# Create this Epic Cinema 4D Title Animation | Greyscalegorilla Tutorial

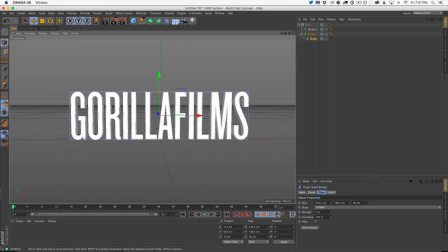That automatically makes your bulge the same size as the type.
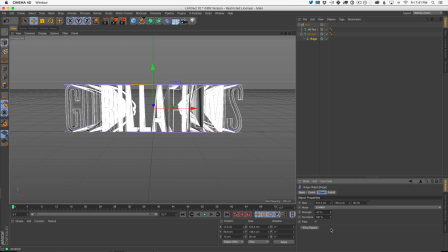So now what's cool is I could just shrink it in. But holy, that's not the way I want to shrink it.
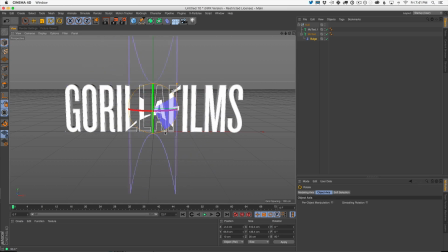I want to shrink it this way. So let's rotate it around. Let's hit that button again, Fit to Parent. Now we're talking. Let's turn off the other one. That's what we want. The only difference is we want it on the bottom only.
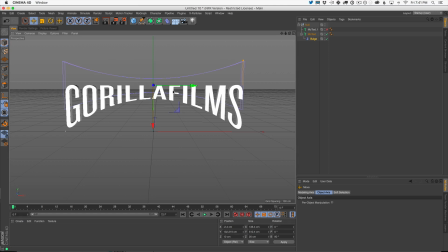So you just move it up. And now it's not going to, if you center this exactly at the top of your text here, it's not going to affect the top line. It's only going to do the bottom. Okay, so that may be a little bit too much here. Let's kind of pull this down here.
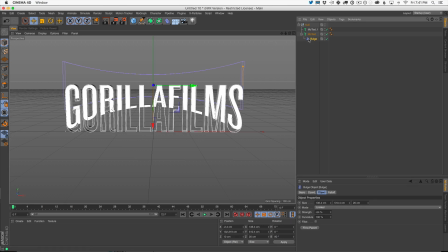And let's also turn on our other outside bevel and understand that if we just put it inside with the null, that our bulge will actually affect everything inside this null, right?
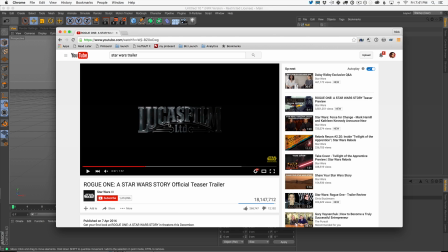So let's look at our reference. And the reference actually has this nice line just below the logo, which I really like.
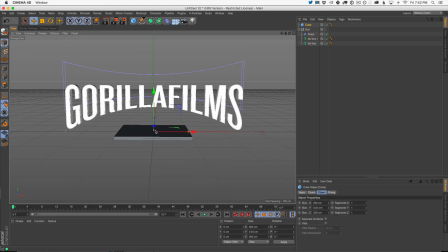So we're going to make that with a cube. We're going to squish it down, and we're going to stretch it out. And let's go grab the cube and actually squish it this way as well.
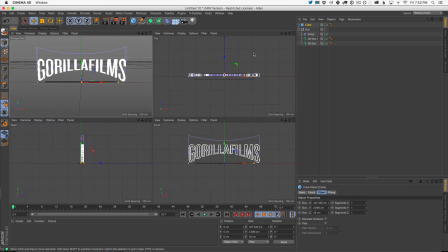In fact, I want to turn on our other cameras to look at the scene kind of from different camera angles here. And I want this to be the same size, or at least the same depth and the same position as our logo there.
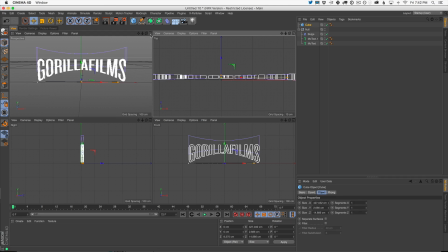And that way the lights will catch it the same. It'll be the same thickness, right? So now let's put that inside of our bend.
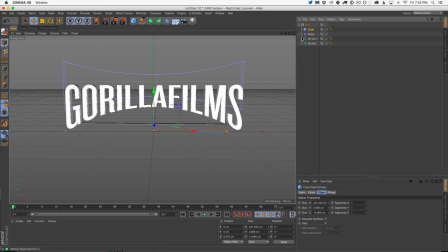But why isn't it bending the way our text bent? Well, a cube by default is going to have one segment per side, which means there's just not enough geometry to bend. And in this case, we want geometry on the x-axis. That's our left to right axis here.
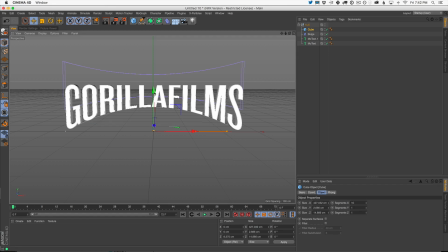We turn this up, you can see, boom, it's moving up. Now we just got to move it down. Okay, so we're part of the way there with this cube. Other things we're missing are the bevels. I'm going to turn up our roundness, just add a little bit more geometry to help this out.
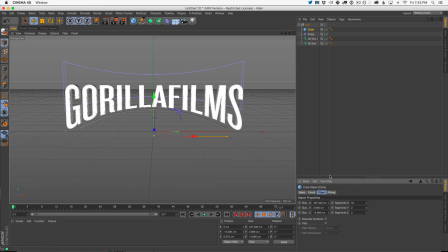I'm going to add a little bit on the sides too. We don't need a lot. But what I'm going to do is add a fillet on the actual cube. And what this is going to do is make that piece a little bit beveled.
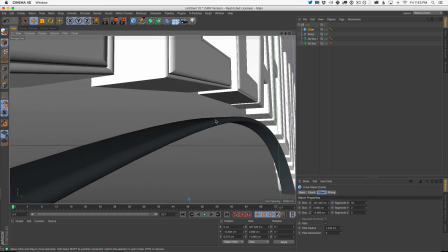And again, it's a similar bevel to this, and it's just going to catch the light nicer, right?
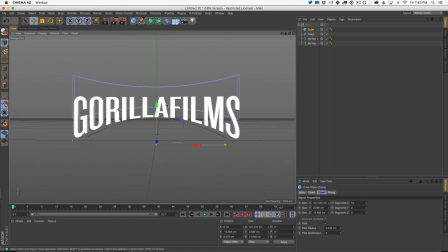When we start adding some lights and speculars and all that stuff, it's going to be catching it the same. Okay, one more piece of text we need here. This one we don't want bent. So I'm going to grab our regular text, duplicate it, and this one will be the kind of middle text.
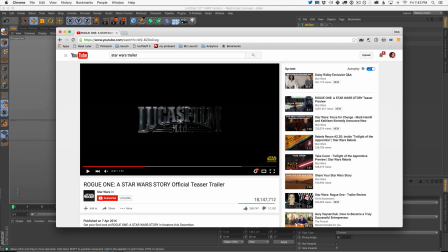In their case, they have Lucasfilm Limited. They got this nice little typeface there.
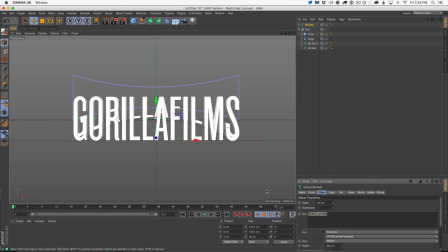In our case, we could make it say whatever we want. We could say incorporated, right? Well, more of a business. I mean, I guess you can't be more of a business than Disney, but here we go. Incorporated. Boom. Maybe we'll change the font to make it a little bit wider. It's competing a little bit too much, so maybe this is a little bit smaller.
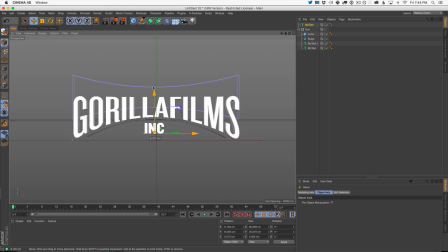So we're just kind of designing our final frame before we mess with any lighting. We want this to look good, designed, whatever. And I dig it. I dig it. Maybe we bend it a little bit less. And there we go.
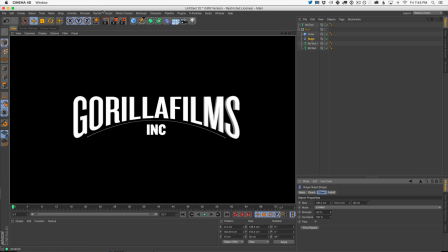Okay, so now when we hit render, we get none of the fun lighting stuff. What do we do to get this going? Well, I think the fastest way to get this,
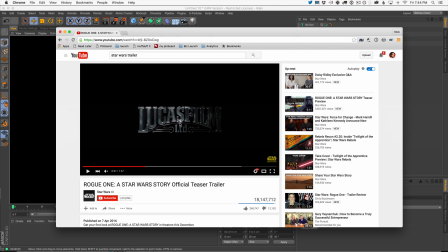and the fastest way to get all this nice little shiny little gleams and glints and all this metal look, is to just go straight up
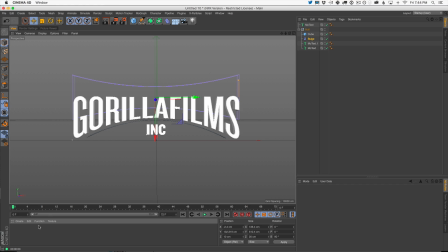specular channel. Now, it's not every day I say that. Specular channel to me is a giant cheat. It's a giant cheat, and sometimes I like cheats, sometimes I don't like cheats.
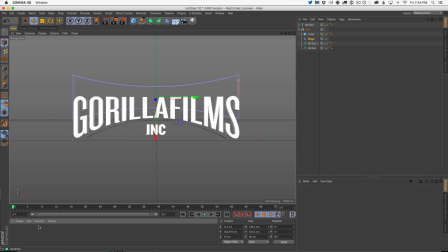If you can afford the render time, if you can do a real reflection rather than a specular on almost everything else, I always recommend real reflections.
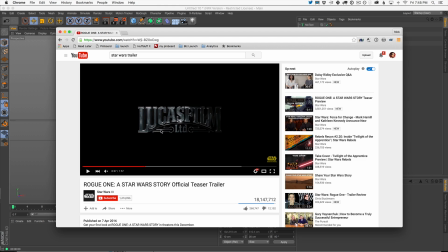However, this look in particular is basically black and white. There's no essentially kind of no reflections going on. It doesn't look like it's in a studio necessarily.